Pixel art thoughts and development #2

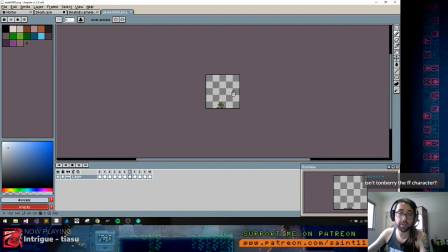[43:48]
Yeah, but see, it's the same idea.
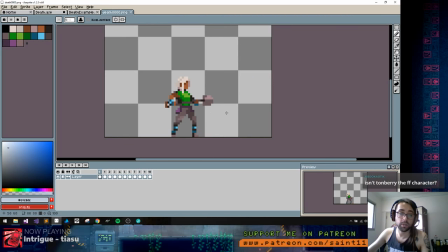[43:53]
Oh, but I need to improve this. But if you see, like, takes a hit, falls, kneel down, and lie down, arms lag behind, arms fall in place, yeah.
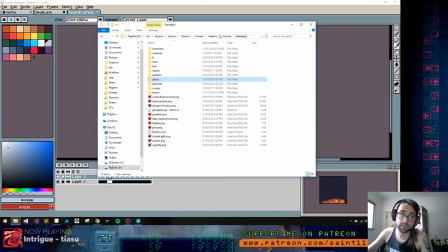Actually, let's see something. Clear out.
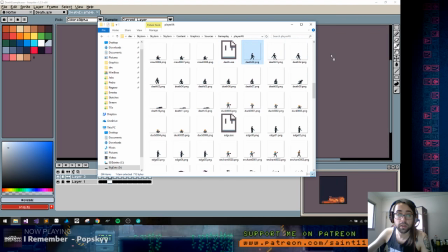[44:22]
Does he have like a death animation too? Yeah, his animation, like his death animation is a little longer.
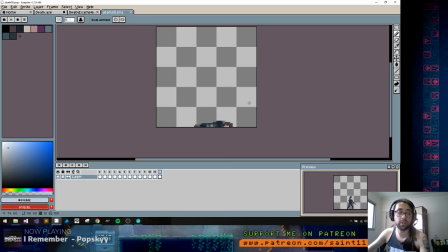[44:29]
But it's again, same idea. I really like this formula of having a little kneeling down.
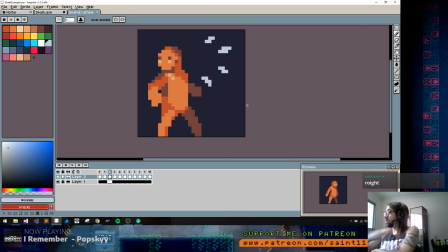Really, Thornberry? Let me Google this. Berry. Whoa, I never saw this character.
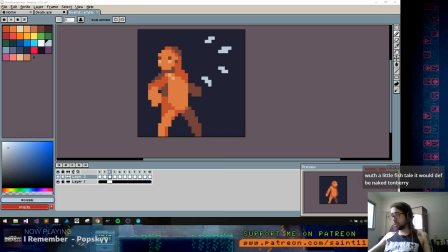Hmm. Yeah, no, it wasn't a Tomberry, but can be.
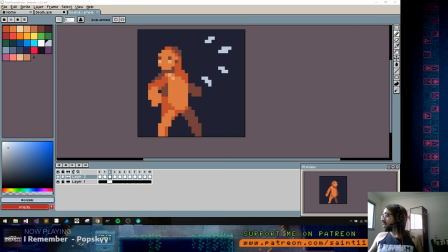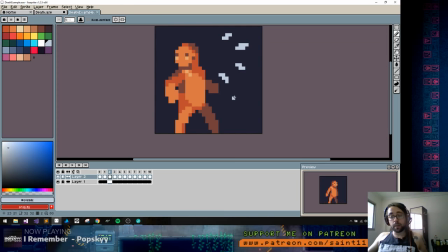[45:18]
But anyway,
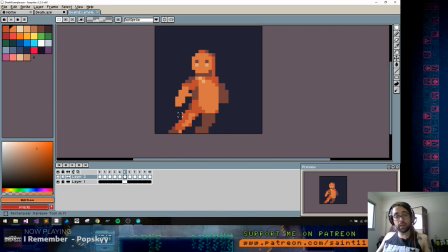[45:21]
I like the front of kinda kneeling down or even like almost kneeling down and having oops.
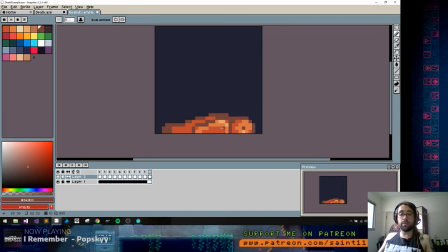[45:39]
Kneeling and then falling with the face on the floor. I think it's a good animation because um, it kind of saves a lot of horizontal space instead of having the character like fall to the back and everything.
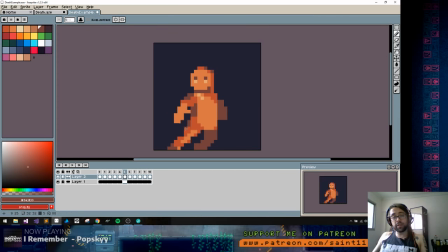[45:53]
It's easier to make because the character usually dies in the same place, the same spot you killed it, and yeah, in general, I like this form.
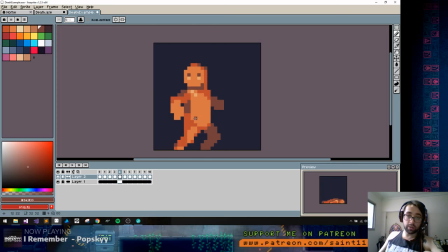[46:10]
I think it's very simple and works well in the tutorial. Although I sometimes obviously do some different death animations.
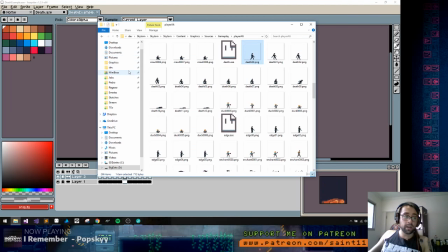[46:18]
I think sometimes I go a little overboard with death animations. Like, let me see if I have it here. Like duelist, yeah, I made some duelist death animations.
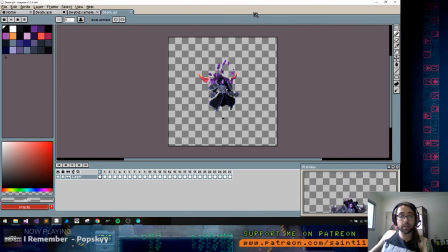[46:36]
Yeah, like this one here, like 26 frames. Like we can go like and be like very creative with death animations.
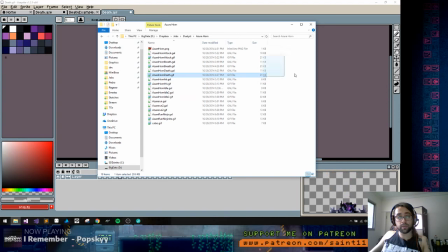[46:49]
Let's see what else I have. Yeah, yeah.
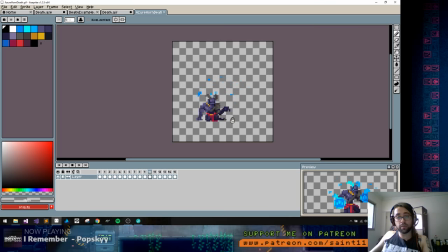[46:56]
Again with my same formula, but like a reverse. I put the character falling to the other side and kind of struggling a little, and then dying. These kind of things also work well.
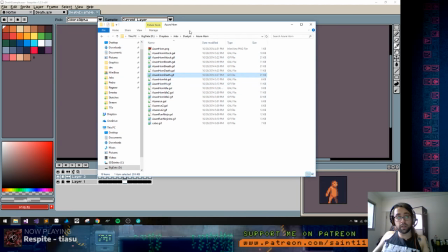[47:13]
Oh, by the way, those drawings here are from Glauber Kotaki. I just made the animations.
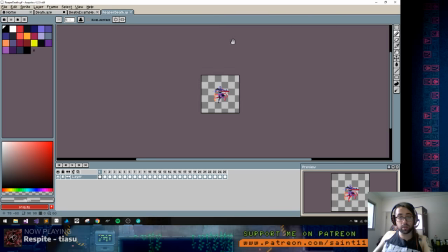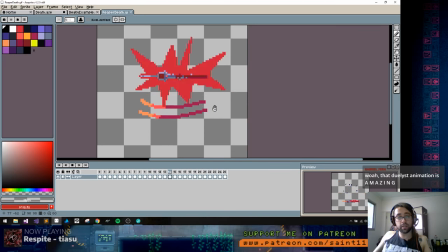[47:30]
Yeah, this one just fades inside but you see the little bounce on the end? This little bounce, it's what sells it.
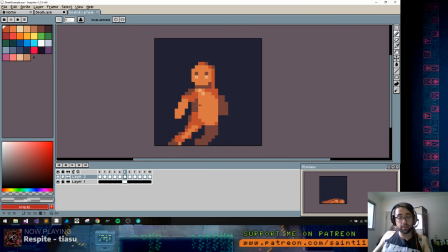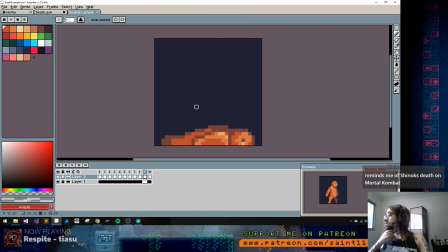Oh, thank you, Gabriel.